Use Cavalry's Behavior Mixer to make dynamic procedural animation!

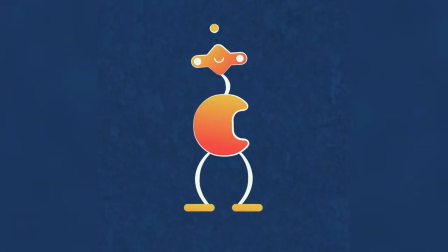And so basically, the behavior mixer just kind of allows you to seamlessly move between different styles of
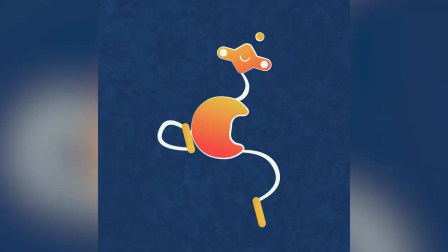movement or values, which helps you to blend like randomized things with more controlled things.
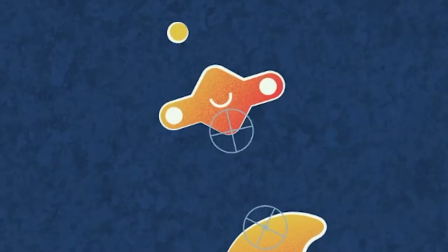So now let's also check out the head, because it's kind of set up the same way. Here we have a behavior mixer.
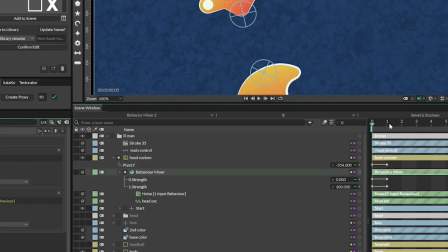It also has an oscillator and a noise, and keyframes on 0 and 1. And I also have keyframes on 0 and 1 for the pivot.
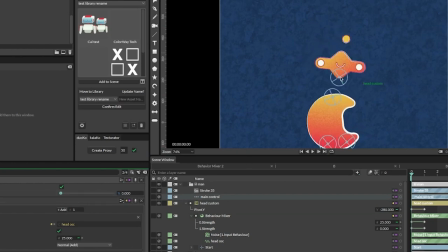If we open up our control again, we can see that the head actually, in the idle state, is much closer to the body, and in the running state, it's further away.
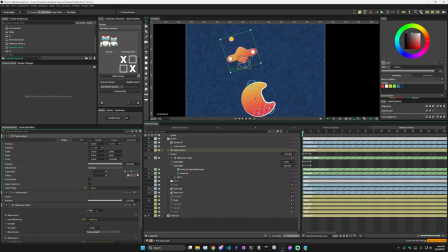And this animation is on the pivot because I wanted the head to kind of move in sync with the body. So the head origin point is actually down here. And so I moved the pivot to increase the height. So let's turn on these other layers to go through them real quick.
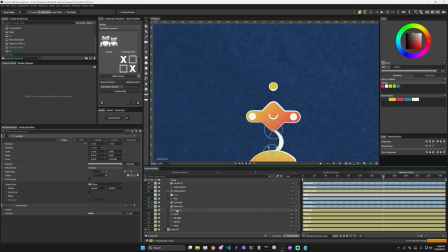Let's take a look at this ball that follows this dude's head. So I have a shape, which is just a circle.
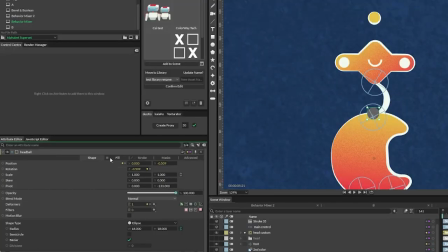You can see it here. And its position is connected to the head's position. and the rotation is also connected to that same head behavior mixer.
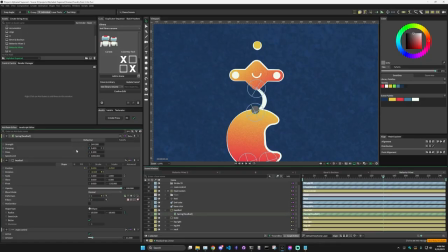So it kind of moves in sync with the head, but I've also put a spring on it. So as it's moving, it'll kind of automatically add a springy,
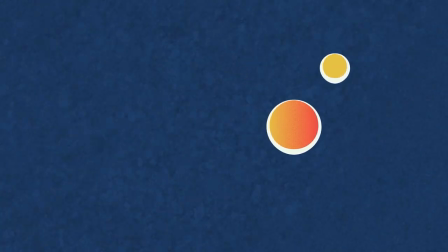sort of like laggy and bouncy behavior to it as it's moving.
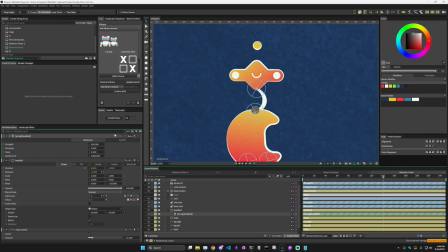It's not super noticeable with this animation because it kind of moves quickly, but it does add just a little bit of secondary animation.
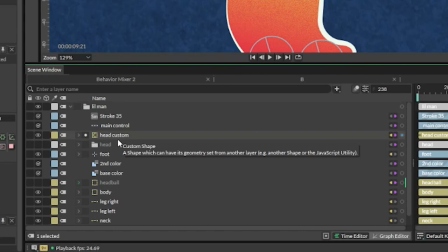And so you can see here that the head is actually a custom shape, so it's just easier to work with that way. But inside of this head folder, we have the original head shape,
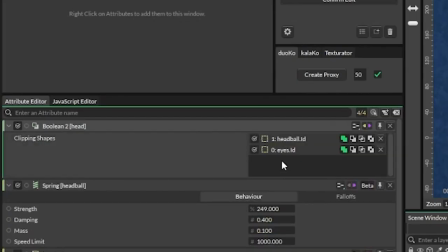and that head shape has a Boolean where I have connected the eyes and the head ball.
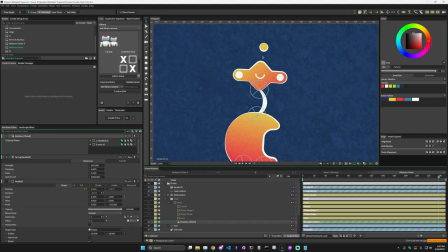So the head ball acts as part of the head, and that's why it's here and it shares the same gradient and the same stroke and everything. Even though it's technically a separate shape. And so that plus the eyes are set to this add instead of subtract, which is what the body was.
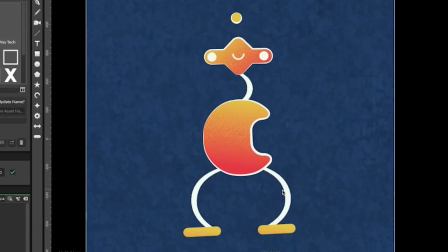The neck and legs of this guy are rubber hoses, which I will go into more detail when we get to R. For the feet, I have a null,
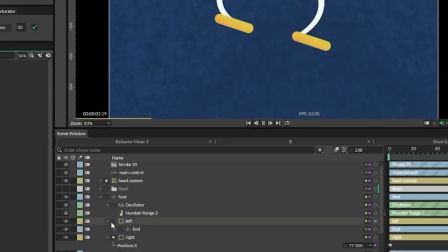and inside of the null, I have 2 feet.
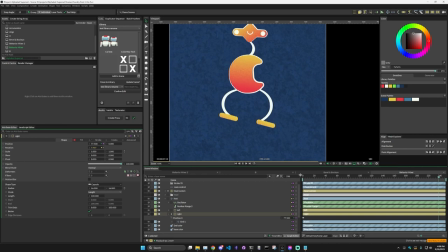And on the right foot, you can see, as with everything else, I have 2 keyframes, right, on 0 and 1, basically setting the position horizontally.
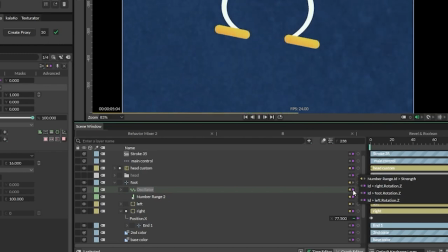I've connected this oscillator to the left foot, the right foot, and the null that's holding everything together. So as the null is rotating, the feet also kind of rotate with it as well.
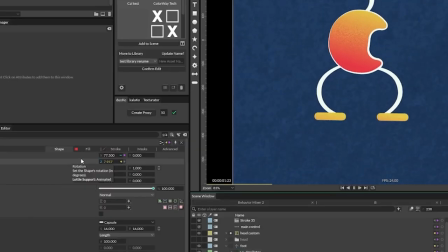And what I did is with this right foot, I added the movement keyframes,
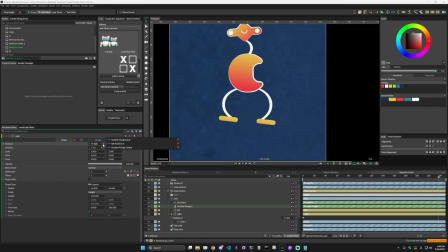and then instead of doing the same thing with the left foot, I just sent this position to the left foot,
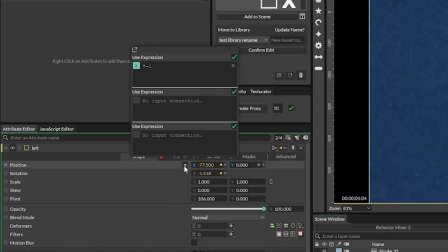and I added an expression of times -1, so it moves the opposite direction.
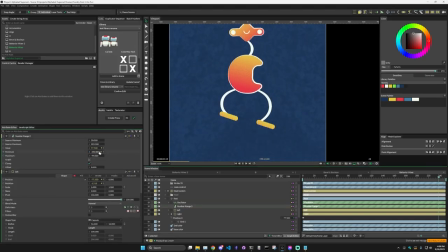I also took the X position of this right foot, put it through a number range, which is then connected to this oscillator's strength. So as the foot is moving horizontally, that's actually what turns on the oscillation.
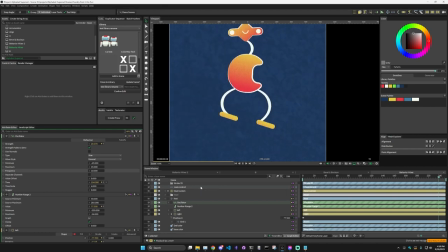And because I'm working with it on the strength, that's why when the feet are closer together, it's not oscillating as much.
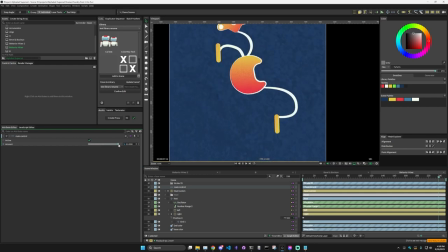But the further apart they get, the stronger that oscillator runs. So it's getting crazier and faster.
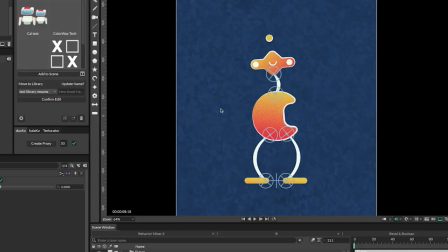And that's the basics of how this character was created. Here I have another example of the behavior mixer.
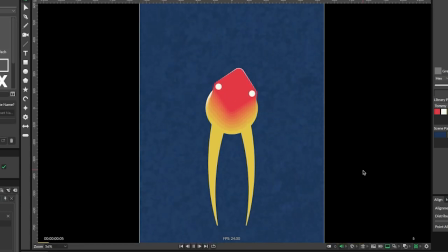I think it's a little bit simpler, there's a little less going on, so maybe it's a little bit easier to understand.
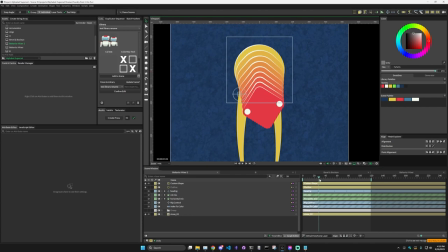So here I've created a basic joystick rig, where as this circle moves around, it moves around the whole head and neck and everything like that. In the middle I have this little thing that moving it back and forth changes the rotation of the creature's head.
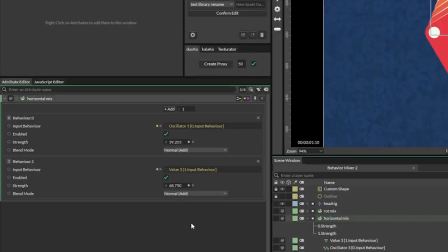In this horizontal behavior mixer, we see that similarly to the last one, I have an oscillator and I also have a value.
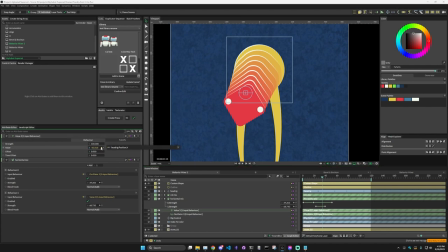And this value, the input to that, is the joystick's X position.
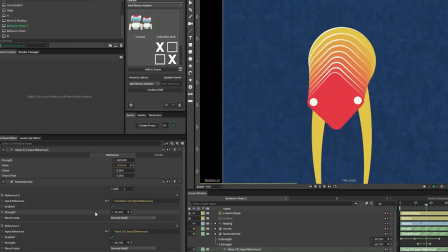And so what I'm doing with this one is it's blending between an oscillation back and forth to something that's more controlled and keyframed. And so this way you can use a joystick rig to have your characters look where they need to look,
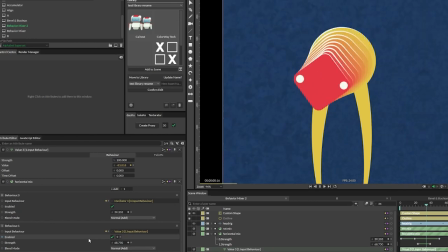but you can also blend in some randomness or oscillation or something else to kind of give it a more natural feeling.